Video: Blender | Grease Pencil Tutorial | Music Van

Now that we've done the outline lattice, we've done all our lattice, we can move on to the dot dash modifier now.
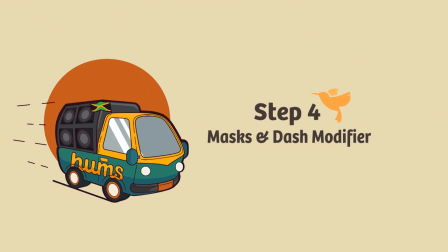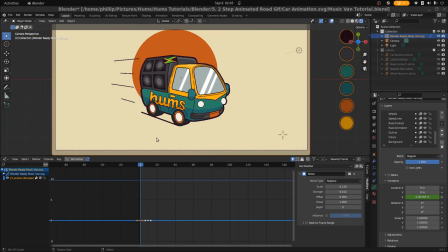21:13 Okay, so now we're going to take a look at how we generate speed, or how we imply speed in the motion graphic itself.
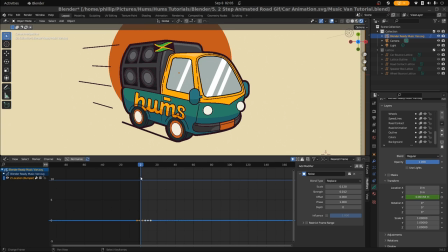21:23 And we've already done it somewhat with the road contact at the bottom. This back and forth indicates the speed of the car versus the traction on the road.
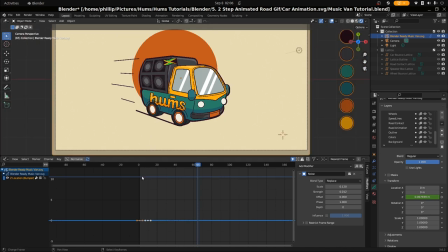21:35 And we're gonna add more speed to this now through the speed lines. We're gonna animate the speed lines here, these airlines, and we're gonna animate the marks on the tire.
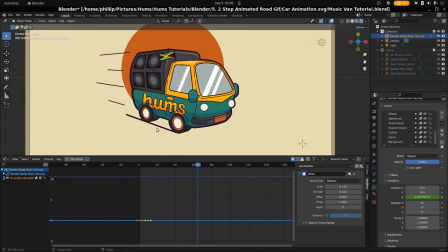21:48 And these two things, along with the contact line on the road, will help to amplify the speed of the vehicle on this road, right?
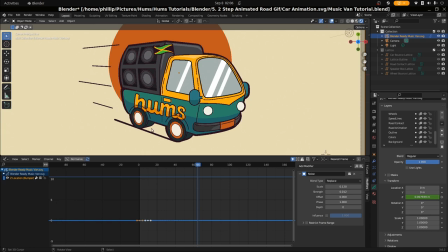21:59 Or the way the viewer perceives the speed of the vehicle. So what we have here is that we have this stroke here that's been masked.
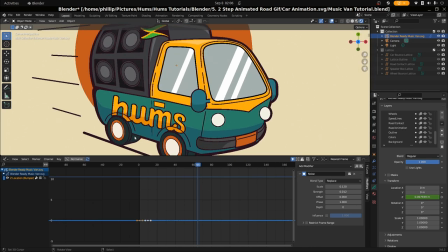22:07 Good. So what I've done is that I've masked this stroke so it only shows here. And we can go over to the mask section. I'm going to take a look at it. Dia marks, we can see it has a mask on it. And the mask is the wheel mask here.
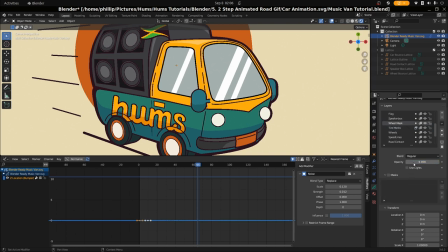22:23 So if we go to the wheel mask and we see the opacity is down, we lift it up, we can see that there's a mask indeed here,
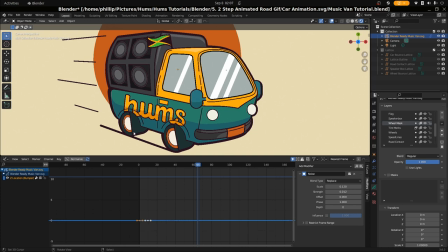22:33 so that it doesn't show past these points here. Cool. And we do that simply just by
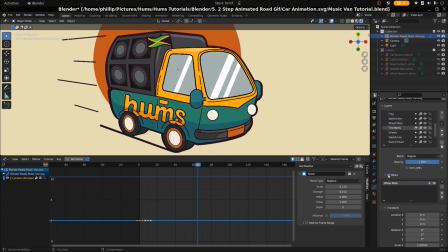22:46 telling the grease pencil object that we want to have a mask enabled, and the mask is the wheel mask. We tell it what object's gonna mask it off, and then after that we have to make sure the mask is above the object it's going to mask off.
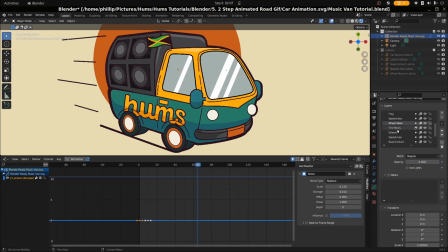23:03 So we can see that wheel mask is above tire marks, and then we just reduce the opacity of the wheel mask because we don't want the wheel mask to show. So if we bring up the opacity, we can see it, and we don't see it now.
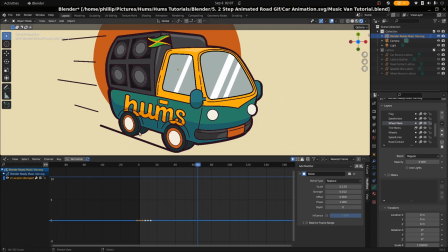23:17 So these now are being masked over, and we're gonna apply the dot dash modifier to this to simulate the movement of the tiles. So what we're gonna do here, go to the modifier, modifiers tab, and we're gonna add the dot dash modifier.
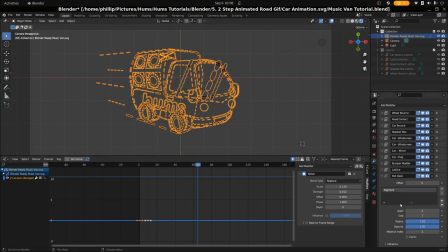23:34 Cool. I mean, it's gonna modify the whole of the object right now, but we only want it to focus on a specific layer first, and we're gonna focus it on the tire masks.
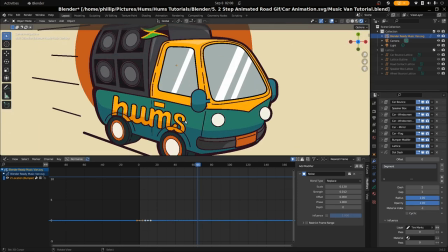23:45 And we can see that this line that we have here that was masked off has turned into dashes.
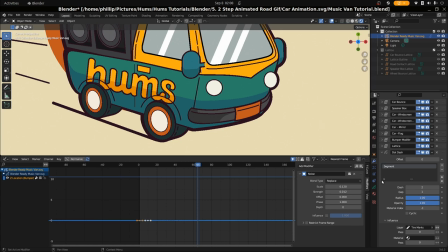23:51 Good. So what we're going to do is animate these dashes. So basically we have the right setup on this already. We have two dashes and one gap. I'm not going to change that. What we're going to animate though is the offset, and this is going to offset the dashes around the path.
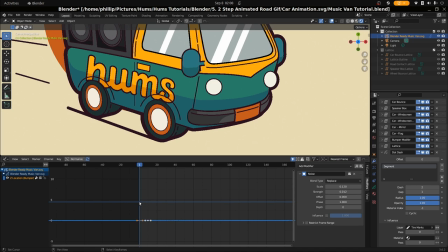24:09 So at frame one, I'm going to go ahead and insert a offset here, and then go into frame 12. I'm going to bring this up to 6. Insert keyframe, and we can see that it is animating here.
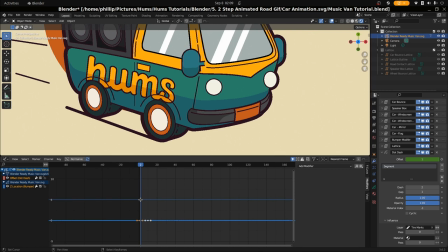24:29 Good. Now this animates along constants, so it doesn't have a Bezier curve as attached to it. If we go to the graph editor, we can see what I mean by constants. I'm just gonna select this part here, and we can see it here,
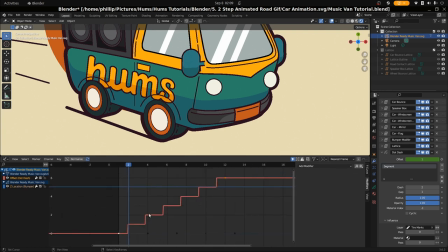24:44 and just hit zero, delete on numpad. We can see it's animating by constants here. It's not a Bezier path as it scrolls through.
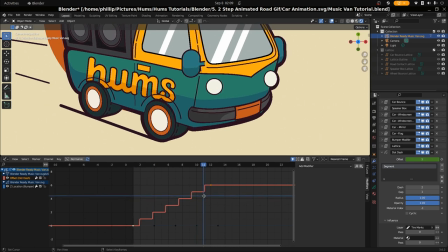24:55 So this will be a constant animation here, and I assumed that I worked out that it would take 6 offsets before it returns to the original place that it was, basically.
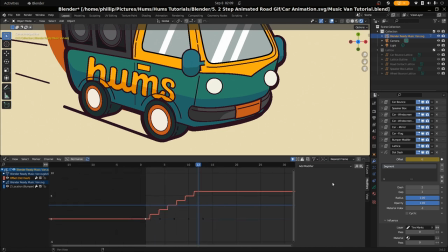25:10 So we use 6, and then what we're gonna do, we're gonna add a cycles to this, and it's basically just gonna repeat forever.
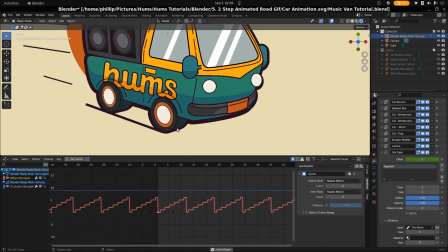25:22 And you can see already this gives the car lots of speed, but the tire is large, so we need more than one.
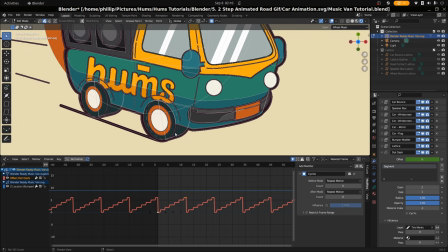25:28 So what we're gonna do, we're just gonna add some concentric marks here. Let's make sure that we can select it. Let's take off proportional editing and make sure that we can select this here.
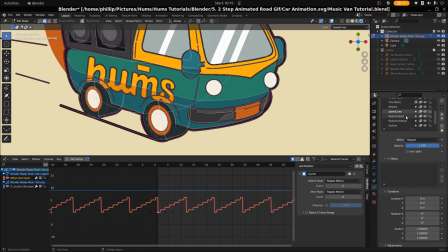25:45 That's the speed lines, the tire marks, sorry. Should be able to collect it. Right, so we're just gonna select these two. We're just gonna duplicate them twice so that they go across, they span the entire tire.
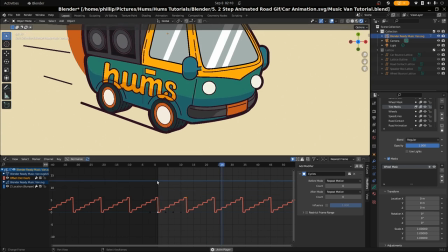26:03 And we can see here now, if we animate them, we can see it's moving up and down.
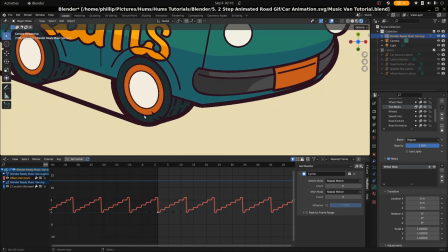26:08 Our mask isn't doing so well, so we're just gonna adjust it a bit.
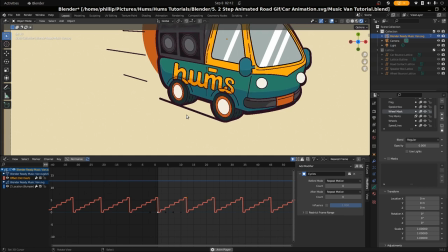26:12 Okay, so we come back and we've just moved the nodes so that their mask cover where they need to cover,
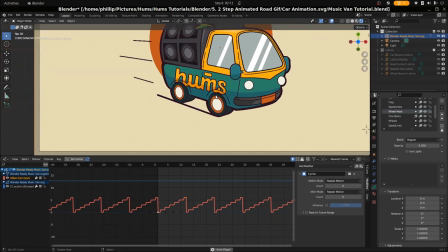26:18 and we can see that we have animation right through, and this gives us speed to the entire car.
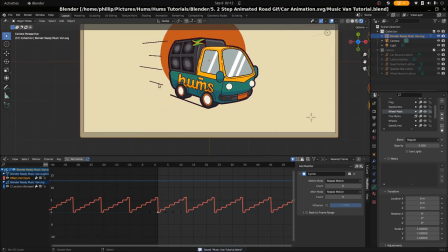26:25 This makes it look like it's moving at a pace. And we're gonna apply the dot modifier also to the speed lines at the back here. So we're just gonna go and select the speed lines. This is what we're gonna be modifying right here. Okay, we're gonna go to the modifier section.
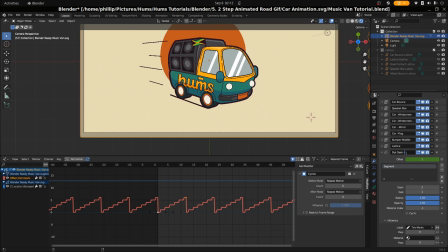26:42 I'm gonna put this dot dash, and we're gonna put dash wheels so that we know which one it is.
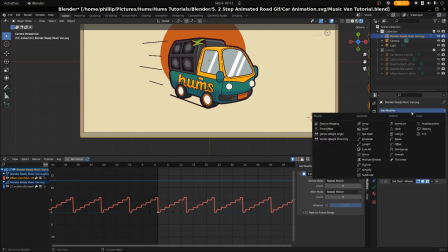26:48 Then we're gonna add another dot dash modifier.
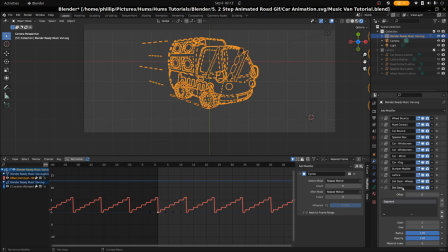26:52 Let's go to the dot dash here, and we're going to select the layer.
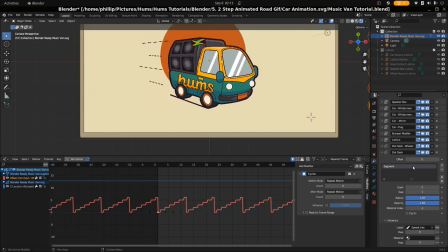26:59 We only want it to affect the speed lines, and we're gonna animate the offset just the same like we did for the tires. Cool. And for this one now, look at the dot dash here.
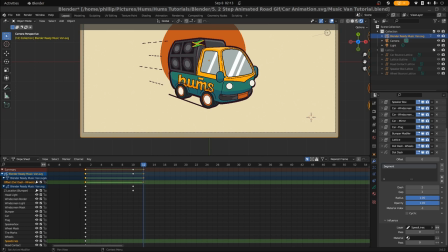27:17 I think I used for the dot dash here, I used 12 for the offset and increased the dash. So let's go ahead and add the animation for it. So for here we have 0 at the beginning,
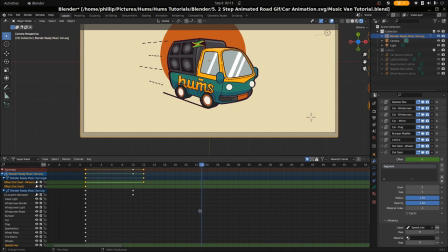27:32 and then on frame 25 we have 12 for the offset. Good. And then I used a dash of 4 and a gap of 3. Yeah, I think that's about right. And we can see that we have this animation here. And then what we want to do now is we want to make this cyclical. So we're gonna go to graph editor and just gonna add some cycles here to it. Make sure that we have the correct dash selected and go to cycles. Cool, and let's name this so that we know which one it is. I'm gonna call it speed, so that we know that it's the dash dot dash modifier for the speed lines. Cool. And that gives us this animation right here. So it does pretty good. I think we can even decrease the frames of it so that it has a bit more speed to it. So we have at 25, but we can bring this over to like 20.
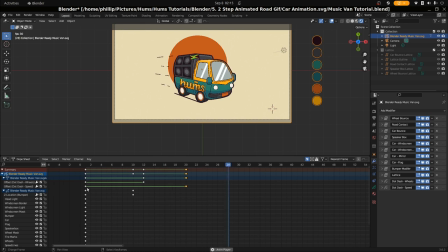28:50 Yeah, so that it has a bit more speed. Yeah, this already looks much better. I know our car animations begin to take in shape.